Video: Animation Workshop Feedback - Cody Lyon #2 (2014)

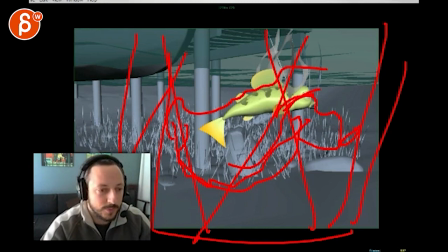[16:28]
So she would say this is the part where I'm acting down right.
Can't spell the word lieutenant. There's a lot of canton.
Can't spell the word lieutenant like lieutenant like she goes this way right and then legs go this way lieutenant and then sees the legs and has that moment of nah nah nah nah right.
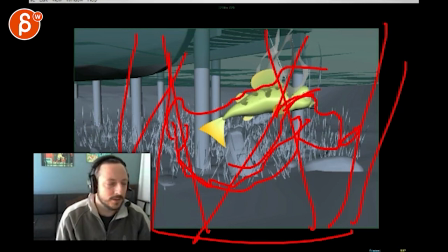[16:45]
So she follows that and at the very end.
There's a lot of can'ts in my life right now.
Let's see.
Can't stand in a pool. Can't spell the word Lieutenant. There's a lot of can'ts in my life right now.
Something like that. Where she goes like that. Has those legs. You know what I mean?
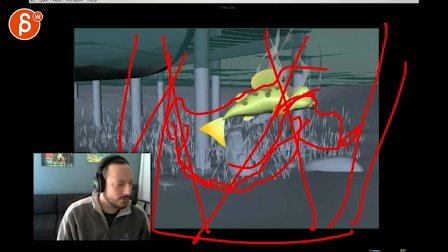[17:02]
That type of thing where.
The word Lieutenant. There's a lot of can'ts in my life right now.
Something like that. Where she can't spell the word Lieutenant. Follows the legs. and as the legs go off screen we just see her staring like there's a lot of cans in my life right now like man there's
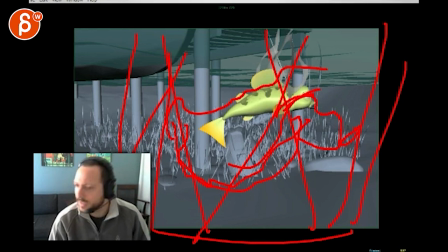[17:20]
really nothing I can do but at the end I can live my life right now and I'm like you know with the fish it would be like goes around my life right now and does and addresses the guy at the very end again just like the very beginning it's full circle and
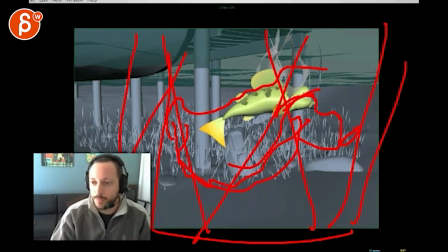[17:34]
he would be like whatever like yeah you're kind of a weird fish whatever but it would be like so that way you have that foreground element for contrast and it motivates her acting. It gets her out of that funk. She complains, complains, complains. Why is she suddenly snapping out? Again, you could have it without legs in the foreground, but it could be something where she was,
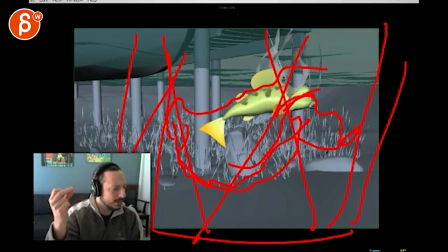[17:53]
imagine you're doing something and you're being snapped out of that and you realize, oh man, yeah, I've been complaining. Man, this is why I've been complaining. And then that's your ending. That's kind of what I would do. Long story short, I hope it helps. You're probably going, what? But that's what I have, all right, thank you. All right, there's an email, you can sign up, you can start whenever you want, you can submit whenever you want, you get 16 submissions. Either way, a like and subscribe would be awesome. All right, thank you.